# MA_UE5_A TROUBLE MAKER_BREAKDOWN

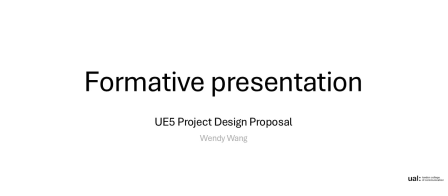0:00 welcome to my formative presentation for the UE5 project. Overall, I quite enjoy designing different things in it and want you guys to know how I made them.
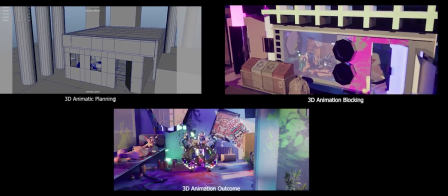0:10 Started with the three moving images at the beginning.
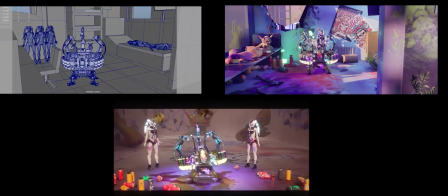0:15 They include my 3D animatic planning, 3D animation blocking, and 3D animation outcome.
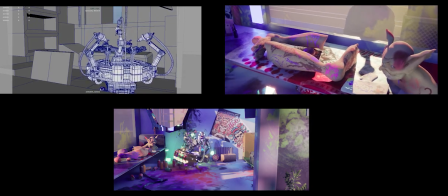0:22 You could easily see the difference between them and the speed how I adjusted.
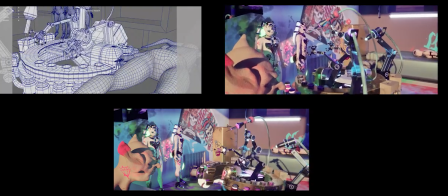0:27 And you can also see how the texture has been applied on top and how I changed the animation of the main character,
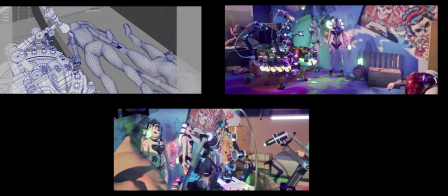0:35 the robot, which is a tattoo machine.
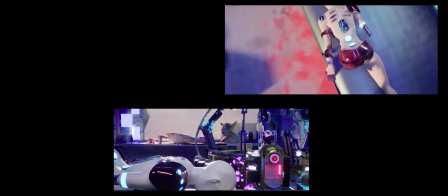0:37 And you can see the effect I've added on top in the end, which is happened in my 3D animation outcome.
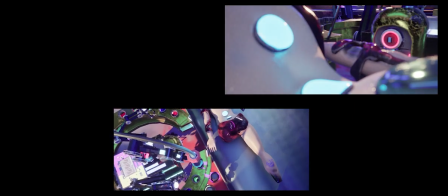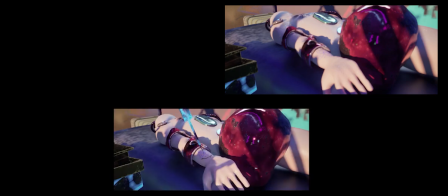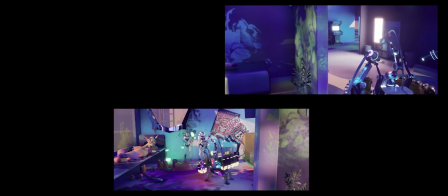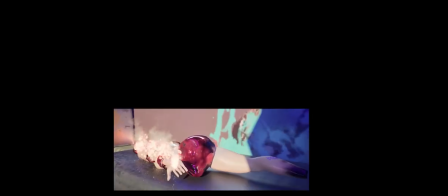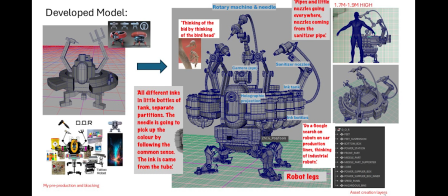1:10 So moving back to my designed model, this is a model actually finished from a masterclass delivered by DNAG. And so what happened in the masterclass is that they gave us a concept of the robot. They want us to twist the feature of the robot and making it work.
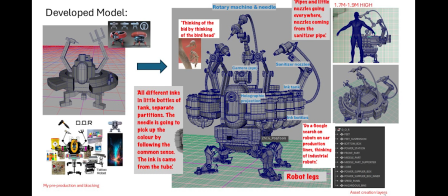1:29 So what I decided to do is to turn it into a tattoo robot because I had a bit of experience of learning tattoo. And so combining with the feedback the head of boot gave me, I add different facilities on top of this robot to make it realistic and functional.
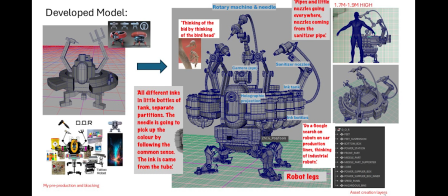1:48 You can see there's ink tanks around it where the needle can insert and to get those colors. And you can see the robotic legs and also
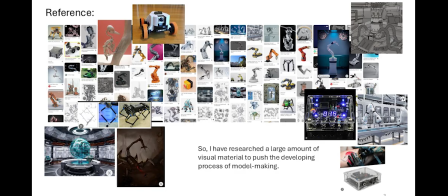2:04 different layers I add on top. This page shows the main reference I used for building up this robot.
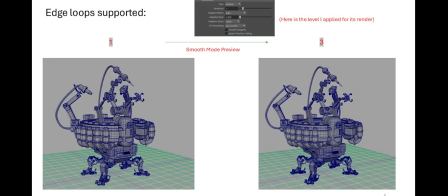2:13 And this page shows how I tested the edge loops with the smooth mode in Maya.
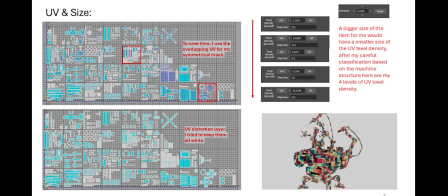2:21 This page shows how I use the UDIM in Maya to work on the UVs of this machine and how I change the size of the UV to make them tidy.
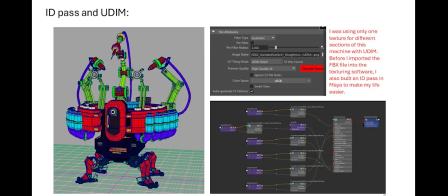2:31 This page shows the ID paths I apply on top of the model by using Maya and how I tested out its texture with UDIM.
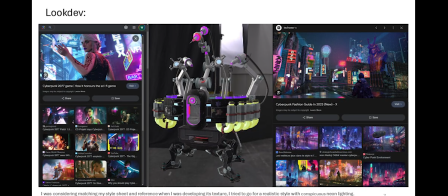2:42 The first attempt I got for this model's texture was to make it similar to those cyberpunk characters or the landscape. And so I tried to make it cool, make it black with some emissive paths to apply it on some specific area.
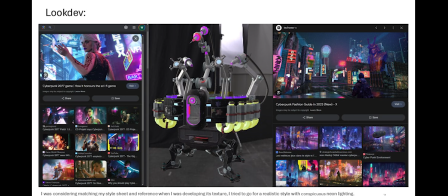2:59 And you can see how it looks like on my screenshot.
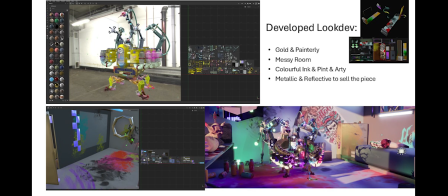3:04 However, when I started making the set of this project, I started thinking maybe I should make it more interesting, like put those inky colors on top to make the room messy, to make itself messy,
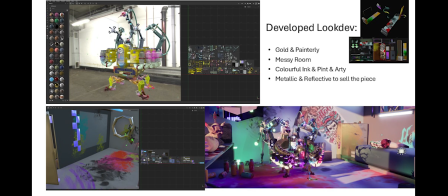3:17 and to make it more protruding in my film. And so I changed the color into gold. And so by combining with the color grading, I think it's looking more metallic and reflective, so it's easier for me to sell this piece.
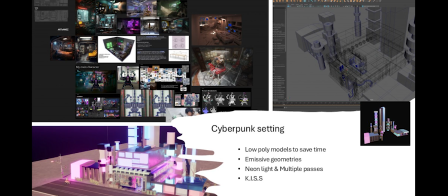3:35 When I started building the cyberpunk setting for this film, because I know the interior environment is more important, so I didn't put too much time on developing those geometries. I tried to keep the entire thing as simple as possible, but however, I knew there are some main features of this cyberpunk town.
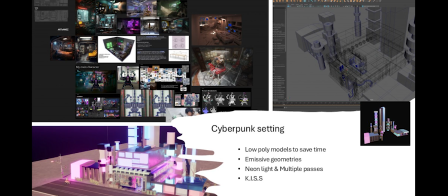3:54 So I tried to add layers of emissive onto specific part by using the UDIM and UVs I made in Substance Painter.
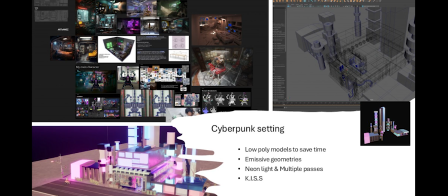4:02 And I quite like the result because it's showing the reflective of lighting from outside and also giving enough room for my robot to move around and having the performance inside.
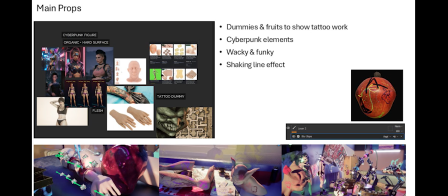4:15 Because my story is mainly surround the robot, which is for tattooing and making lots of travels in the end. So for the main props of this film, I decided to become the dummies it can practice on top.
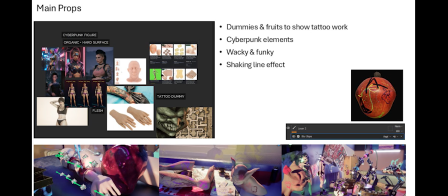4:30 And so I found lots of reference from the website and I tried to add some funky and wacky lines built up by this robot in my film, and I also found the effect of blur
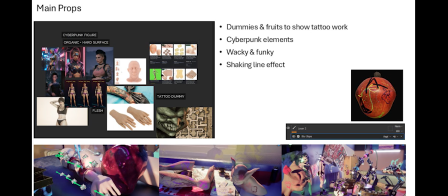4:46 slope from Substance Painter are quite useful to make those lines shaking automatically.
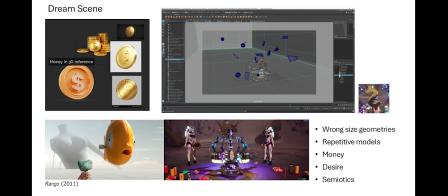4:53 I've been given feedback by Sarah of adding a dream scene and desire at the beginning of the story to connotate what the robot wants for audiences. And in the dream scene, I've used the film Rango as a reference. You can see those models with wrong side on the background.
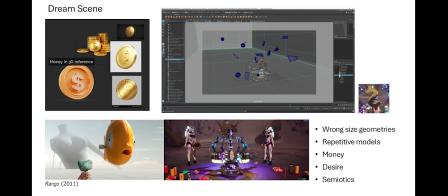5:11 And I've been put lots of time to make the model of the money with this 3D reference.
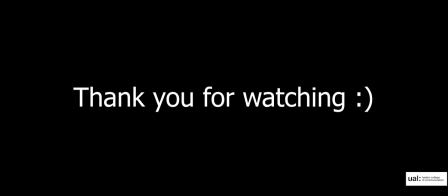5:21 As said, overall, I've roughly talked about those main design elements happening in the story, and I quite enjoy talking about those. I think it's quite innovative because there are very few about tattooing in 3D, and I found it's quite fun of
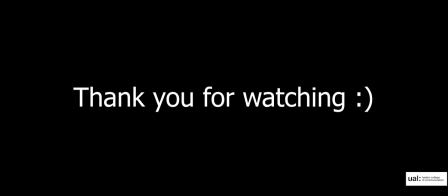5:38 keying those animation of the needle and building up the VFX in the end to cause the fire. And I hope you guys like this project, and if anything you want to know, just let me know.